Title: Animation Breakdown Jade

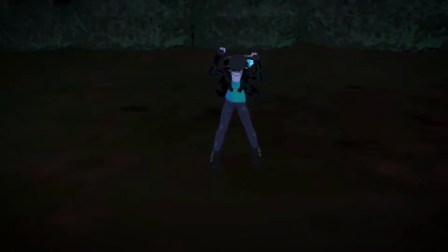(0:00)
Hey everyone, I'm here to show the breakdown for the trailer for an upcoming animated short, Jade.
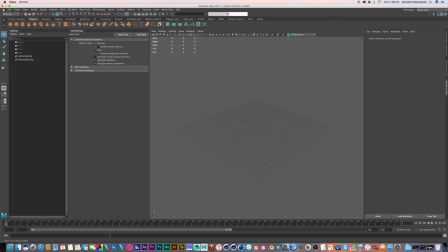(0:05)
To start off, we'll begin with modeling. For modeling, I use Autodesk Maya. We'll start from the top.
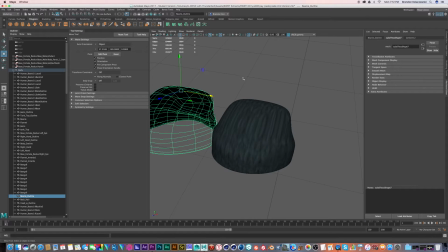(0:11)
Her beanie was modeled by taking a cube. I morphed it over her hair to prevent clipping, which is when multiple objects phase through each other.
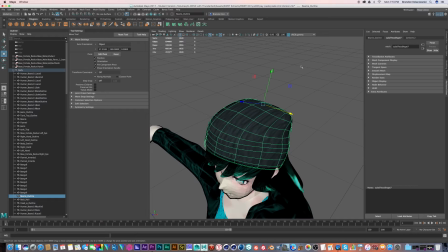(0:19)
Then I morphed it around a bit more so that it would look like it's sagging in the back. For the tank top and the jeans, I took the base body that I made for my characters, duplicated it, deleted the polygons that were unnecessary, and then I extruded the remaining polygons a bit so that it would differentiate between the body.
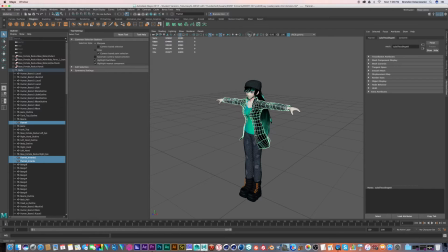(0:36)
As for the flannel, I used the smooth mesh preview cube again, formed it like a regular jacket with it pretty much aligned to her body.
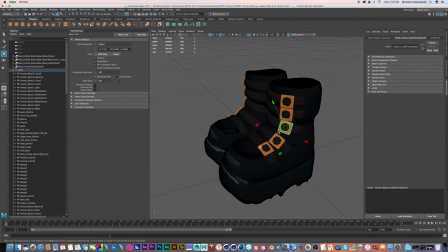(0:44)
As for the boots, I found reference images of hiking boots and did my own interpretation of them.
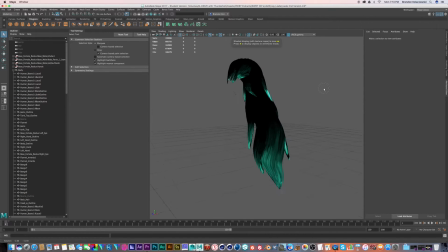(0:48)
Next we move on to the task of making hair. For the hair, I duplicated the head and then deleted some excess polygons that I wouldn't need. Then I extruded the remaining polygons, and then I extruded the back area of the hair downward, and that's how I essentially made her hair. As for the bangs, I made a 2D plane, had an edge in the middle of the plane so that I could extrude it outward to give it some depth. Then I moved it up to her forehead and aligned it with her forehead so it wouldn't clip into her head, and then stylized it a little bit.
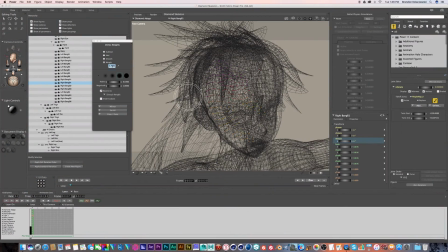(1:16)
Now we move on to one of the more complex areas, which is rigging.
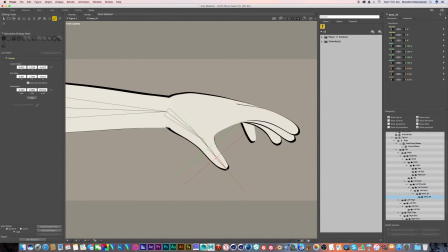(1:19)
Rigging is essentially a way to make animating easier or possible by giving the character controls to allow certain areas to be deformed.
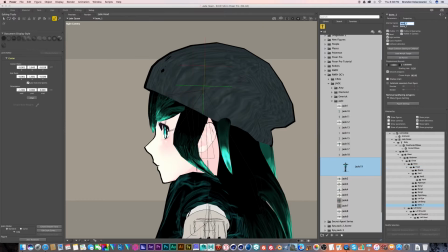(1:28)
Jade's skeleton has about 70 bones in it. Next we get into the very nitty-gritty part of this trailer. I wanted to have 4 things appear in this trailer. I wanted to have isolation, mystery, sluggishness, and exhaustion.
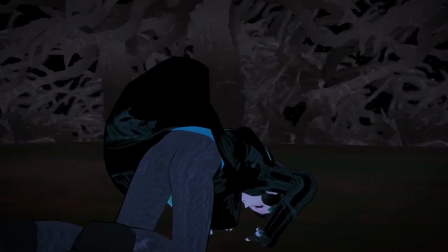(1:39)
Sluggishness in her movement, exhaustion in her movement because she's been doing this for a while, mystery with some Dutch angles thrown in the mix because of her mysterious power,
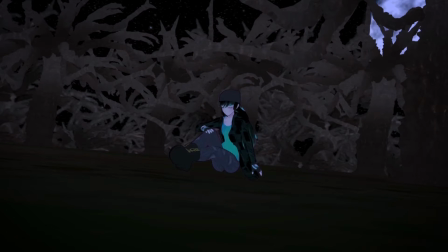(1:48)
isolation due to the wide shots because she hasn't really spoken to many people in her life.
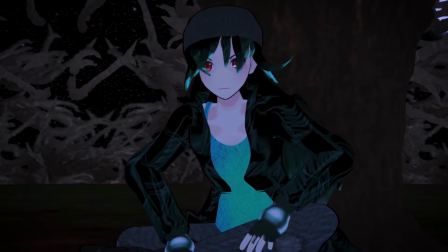(1:52)
Now, the only times I really cut to close-ups is when I want to show her eyes shifting color, which is a sign of her switching personalities.
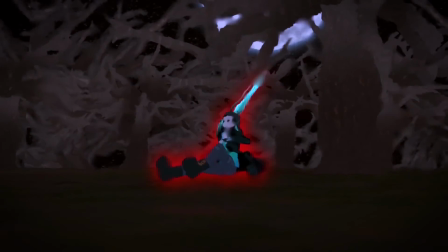(2:00)
Also, the only real action that happens in the trailer is when her other half comes out.
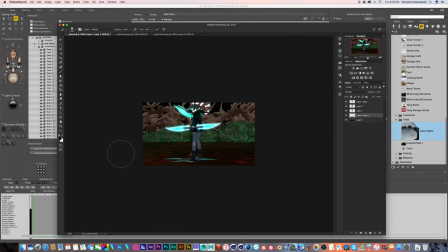(2:04)
Now for the final part of the trailer, I wanted to show what the other half of Jade is really like.
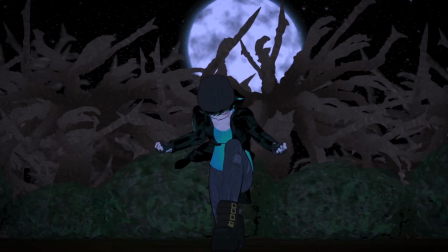(2:09)
It's a violent, psychotic, killer type of personality. I did that for having a setup shot, an action shot, and a follow-through shot.
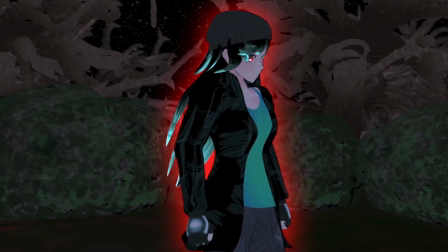(2:17)
And the final part of this is visual effects. The visual effects that were often seen in this trailer were the glowing effects and the fire effects.
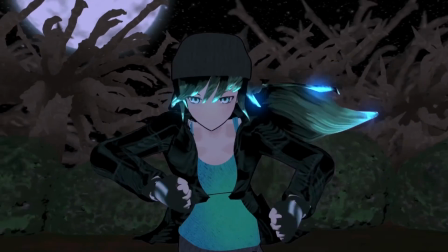(2:26)
I didn't have to rotoscope this because of render passes. Render passes are certain parts of the shot that I separate from the frame itself.
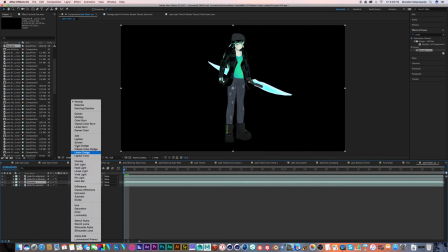(2:32)
There are essentially 4 layers in every shot that I rendered with visual effects in it.
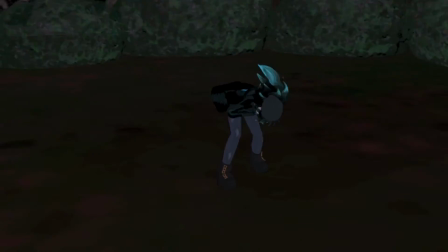(2:37)
There was a base plate with Jade in the background, a red screen shot, a glowing matte which had her hair glows, and then a final red eyes matte.
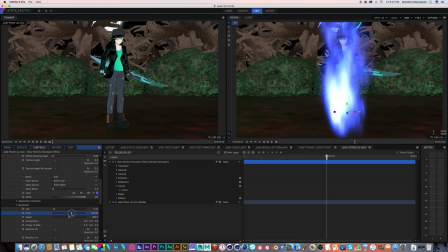(2:47)
As for the fire, I didn't do the fire in After Effects, I did them in HitFilm. I just used the particle effect and set up a fire simulation that had blue fire. And that was my process for the Jade trailer.